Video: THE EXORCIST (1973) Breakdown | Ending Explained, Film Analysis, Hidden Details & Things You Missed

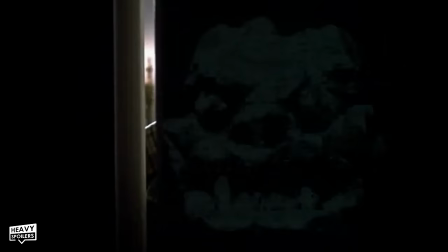I've slowed this right down so you can see it but it appears on screen for what's basically three frames and it gives the idea that Pazuzu is waiting in this room.
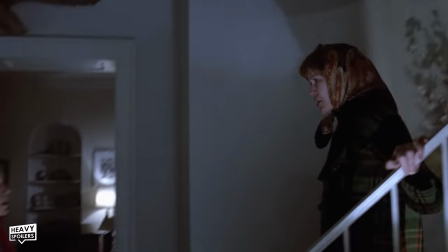His face is throughout the house so when Chris first enters the kitchen we can see it flicker in and out for what's roughly a second.
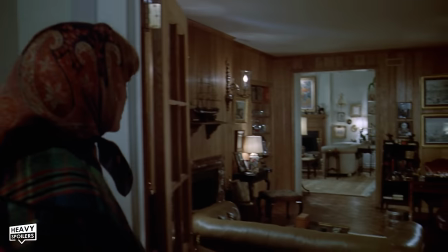It's gone just as quickly as it arrives but it's so creepy and unnerving.
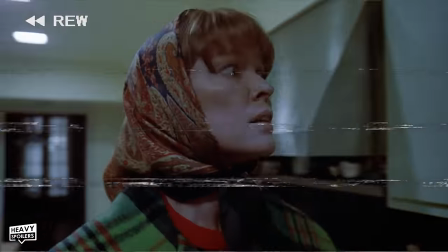A lot of these were of course made in a time before physical media allowed people to pause and rewind films and thus many watching it might have wondered if they saw what they thought they saw.
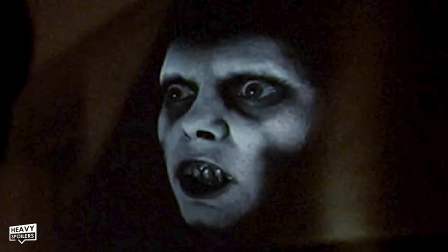Now this phase is something which is constant throughout the film and it pops in and out of scenes at several points in the movie.
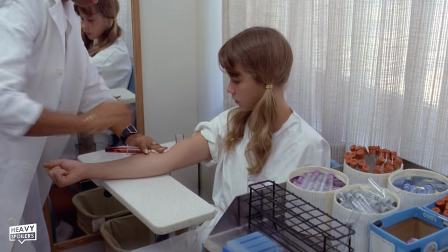During Regan's examination at roughly the 33 minute mark we see her eyes open as she lays on the bed.
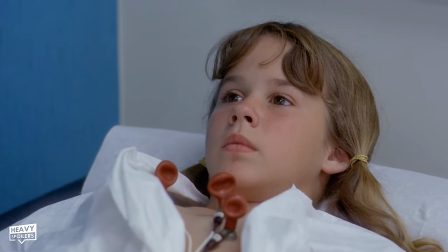The demon then quickly flashes on screen just before it vanishes and though this is a very low key scene this instantly grabs your attention.
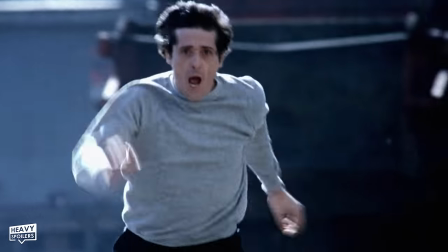Later on a similar shot appears in Father Karas's dreams and we can catch the demon as he runs towards his mother.
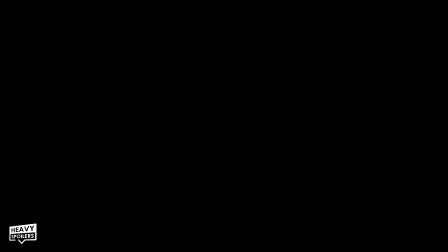In a blink and you'll miss a moment Pazuzu appears in between the cuts letting us know that he has infected the character's mind.
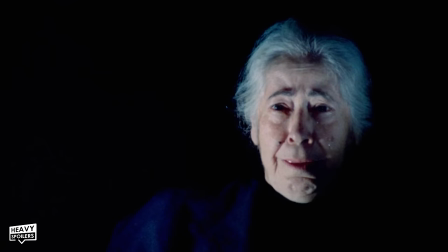We also get a moment just before this where we see Karas' mother in a dark black room and this is shot in a similar way to how the demon's face appears.
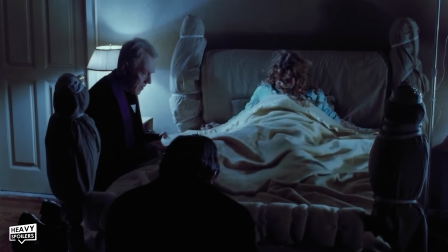Now it was shot of the demon appears like this later on during the exorcism at roughly the 1 hour 45 mark.
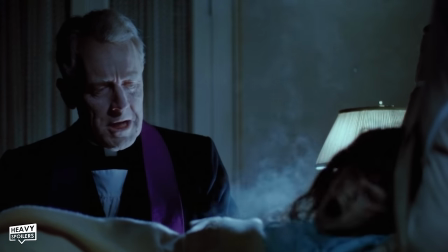I'm saying roughly because depending on what version you watch there will be different scenes that throw the timing off.
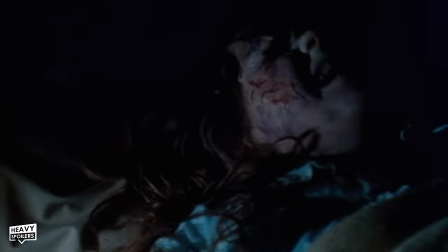Anyway as Regan's being exorcised we see the lights flicker on and off and during one of these black spots we get a quick flash of Pazuzu.
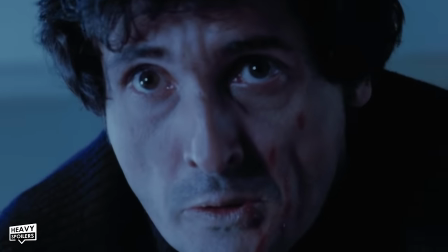A Pazuzu is in the only face that flashes on screen and we actually get Karas' mother appear just before he jumps out the window.
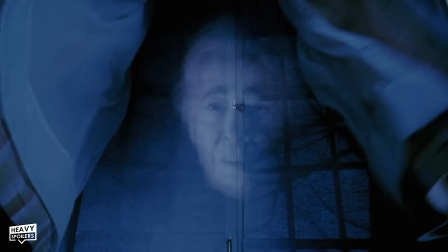When the father takes the demon into himself he looks up at the curtains and you can catch the face of his mother fading in and out.
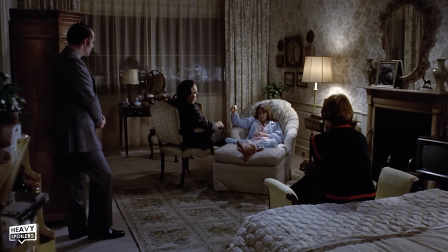Super Imposition is used brilliantly in the film as well and at roughly the 1 hour 2 minute mark we see Regan turn her head to the camera during the hypnosis scene.
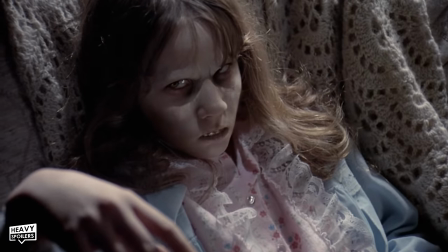In a blink and you'll miss a moment we get a few frames where the demon superimposed over the top of her face just before she attacks.
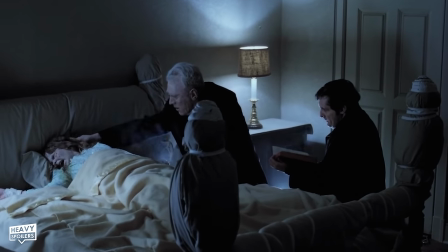This is repeated later on roughly at the 1 hour 45 mark when she turns and looks directly at the camera.
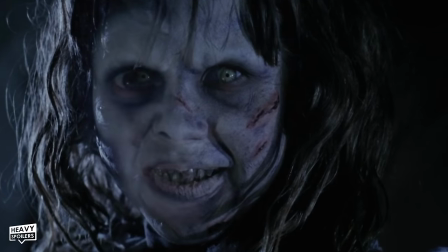It comes right after the head turn and if you pause the frame then you'll notice the left side of her face actually has Pazuzu's.
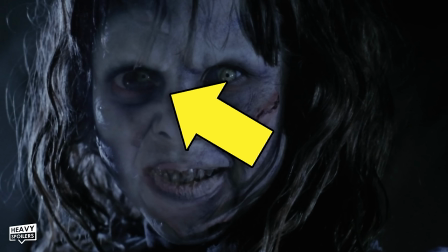There are two eyes together in that area and it really adds to how creepy that this moment is. It's such a nice touch that throws the viewer off slightly and it also lets us know there's two entities trapped inside this one body.
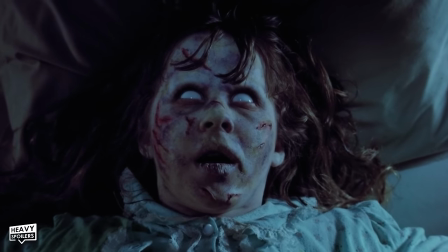That is of course Regan and the demon and it's moments like this that really add to the film.
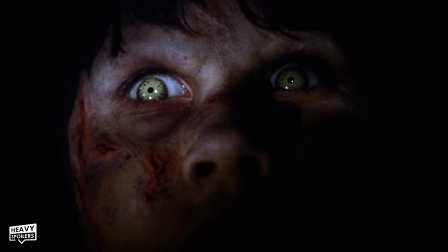The director really stretched the limits of terror within a film as well and he went beyond shots like this to toy with us on an oral level.
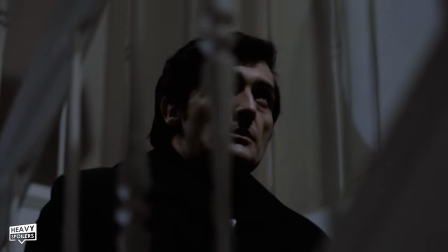Sound is used expertly throughout the film with Friedkin also adding in unsettling noises so that we can never feel relaxed.
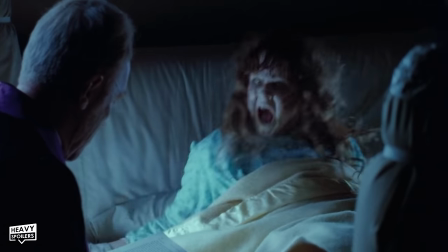Pig squeals are used when Regan's tossing and turning and the sound of bees is placed at several points early on in the film.
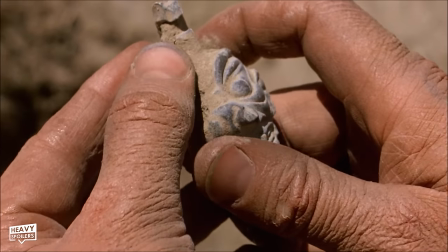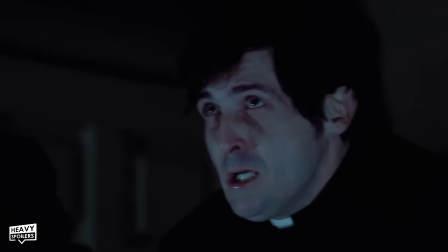Now if you're enjoying the video then the power of youtube compels you,
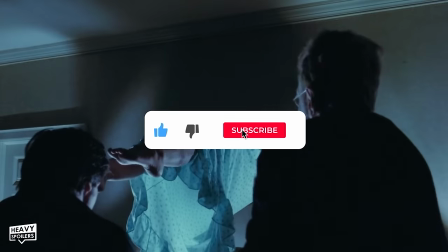the power of youtube compels you to hit the thumbs up button and don't forget to subscribe for breakdowns like this on the best movies ever made.
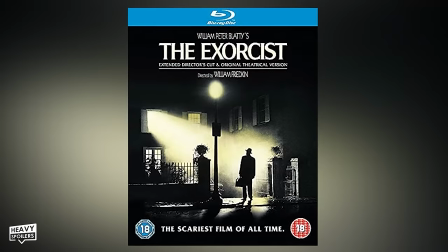Now for the rest of the video I will be going through the entire directors cut scene by scene to talk about all the creepy hidden details in it that elevate the film.
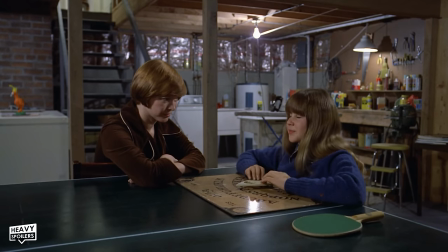I did watch both versions for this breakdown but without having more stuff in it I think it's probably the best place to put focus on.
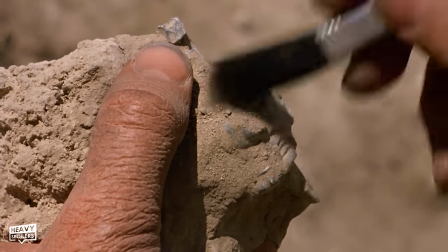Now the longer cut actually begins with two shots that aren't included in the theatrical and in this we start off at the house before we cut to the Virgin Mary statue.
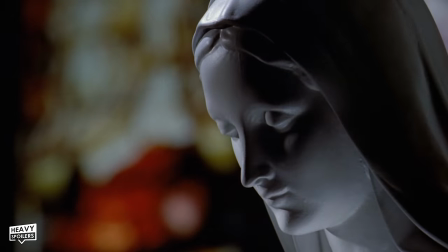Personally I find this a bit weird and I know that the Exorcist fan community share the same belief.
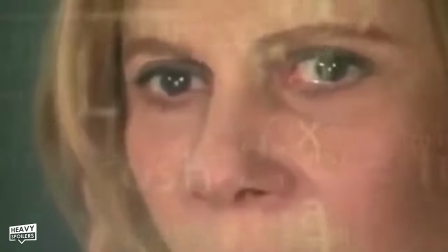Basically starts as a confusing way to kick things off because we immediately jump from here over to Iraq.
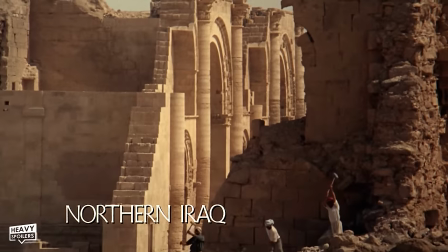The original theatrical cut began in Iraq and skipped over these scenes which just throws us straight into the mystery.
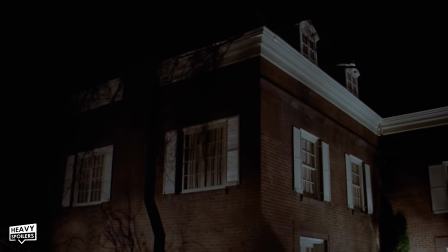Normally when you're making establishing shots like this you don't then wanna jump over to another location but I think it's put in place because this is where the demon manifests.
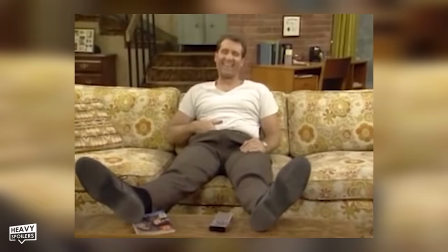Houses are supposed to be places of security where we can relax and well be at home.
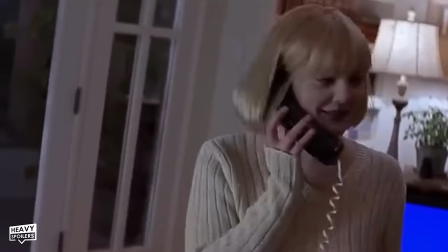Horror tends to subvert this though when it places the danger in with us which subconsciously throws us off.